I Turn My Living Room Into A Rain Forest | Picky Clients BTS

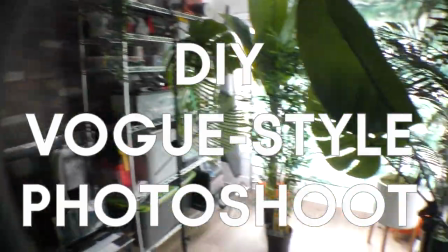In this setup, we have a ton of just production design elements. I wanted to create kind of like a nifty backdrop of just a rainforest,
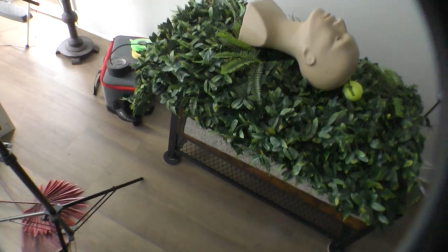and so I turned my entire living room into a wannabe rainforest cafe.
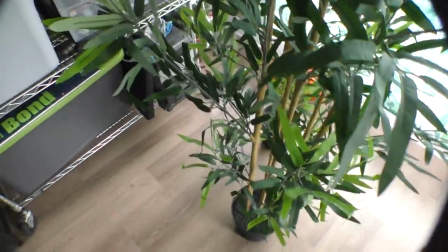We have a ton of my actual plants, they're all fake, as foliage in the foreground.
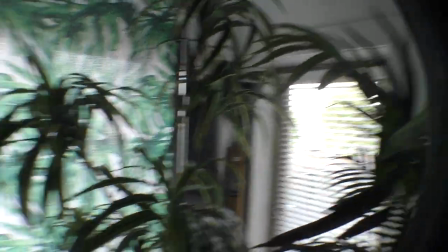I also opened up all my windows to allow as much light as possible.
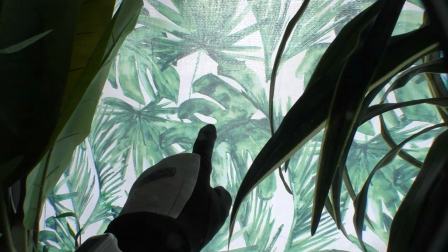I wish the green wasn't as diffused, but that's okay.
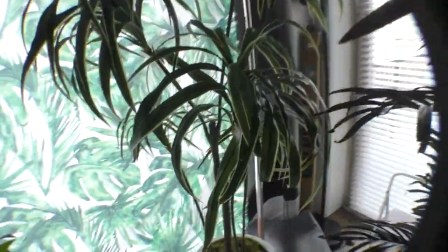We got a big plant from Ikea, bamboo plant from Ikea, tropical plant from Fred Meyer, tropical plant from Amazon.
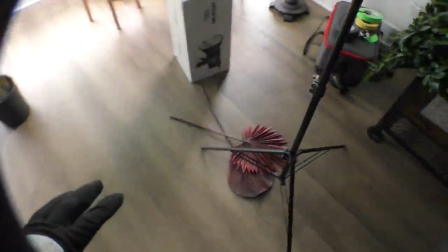I hope Lux will be here any minute and he's actually going to be using these red leaves.
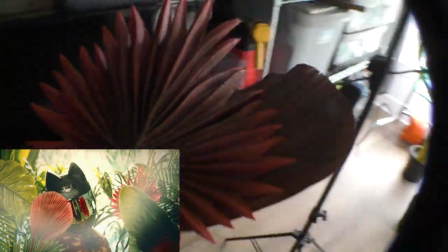I have a ton of green in the background so I figure red will be nice for color contrast.
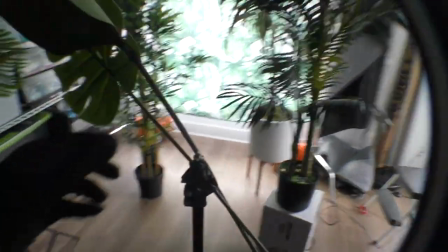We have two stands with individual actual like tree leaf
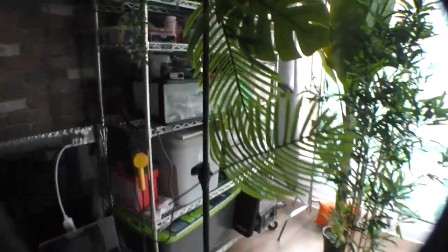sticks and we're just attaching them to our stands very crudely.
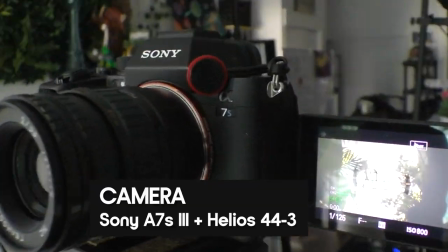For the camera, we're using once again the a7s mark 3 along with the Helios 44-3
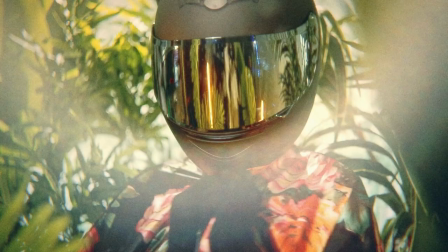and what that's doing is it's creating a really unique kind of haze. It's creating like a nifty washed-out look. Now it's time to light this. Yo, what a plucks! This is how we're lighting this sketch.
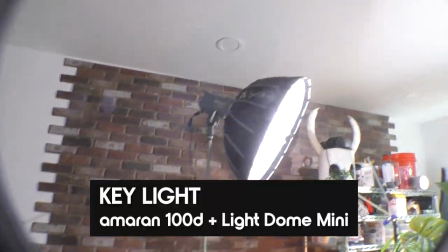Let's start off First, with the key light, we have the Amaran 100D with the light dome mini and sheet of diffusion on the front.
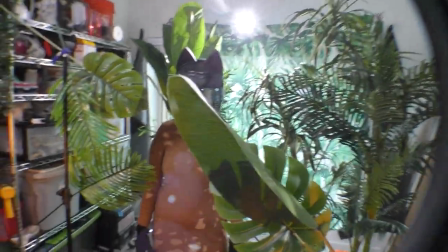This is just casting, you know, just the main light.
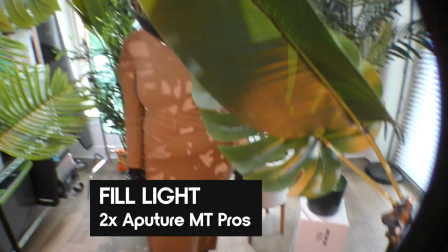Then we have two Apture MT Pros, getting kind of a warm, like, tungsten glow, just to add some variety to this daylight color temperature.
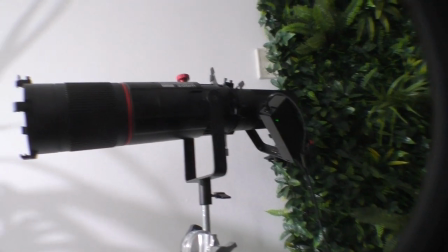Then for the added texture, we have the 60D with the spotlight mini zoom with two cookie... no, with two gobos in them.
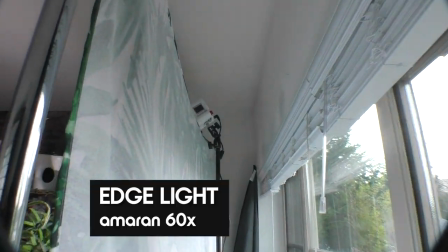Behind the curtain, we actually have as our edge light the brand new Amaranth 60X,
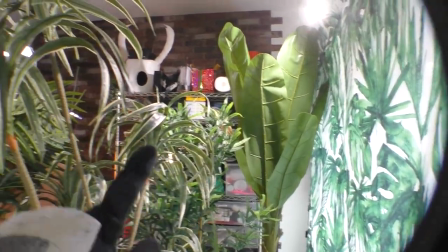and that's just creating a lot of like edges onto Lux, the plants, and everything else.
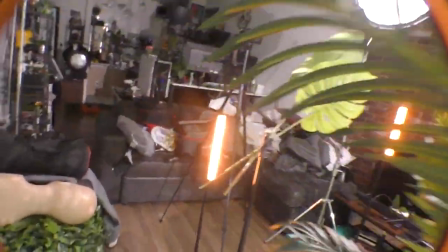It's also creating a nice haze on our lens as well.
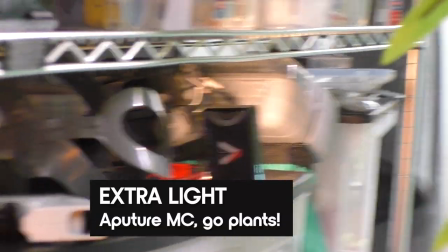And then just to populate it a tiny bit more, we have a tiny little MC casting orange light onto the, uh, onto the, uh, the plant.
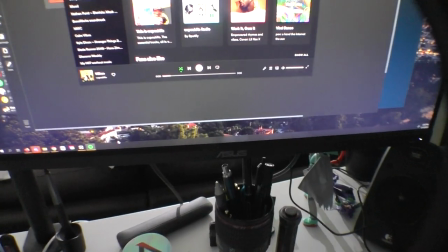So yeah, that's pretty good. I can't play it because of copyright infringement, but thank you cupcake.
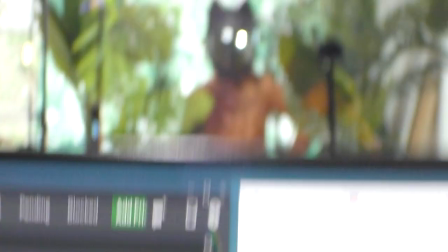You are inspiring our momentum with our set here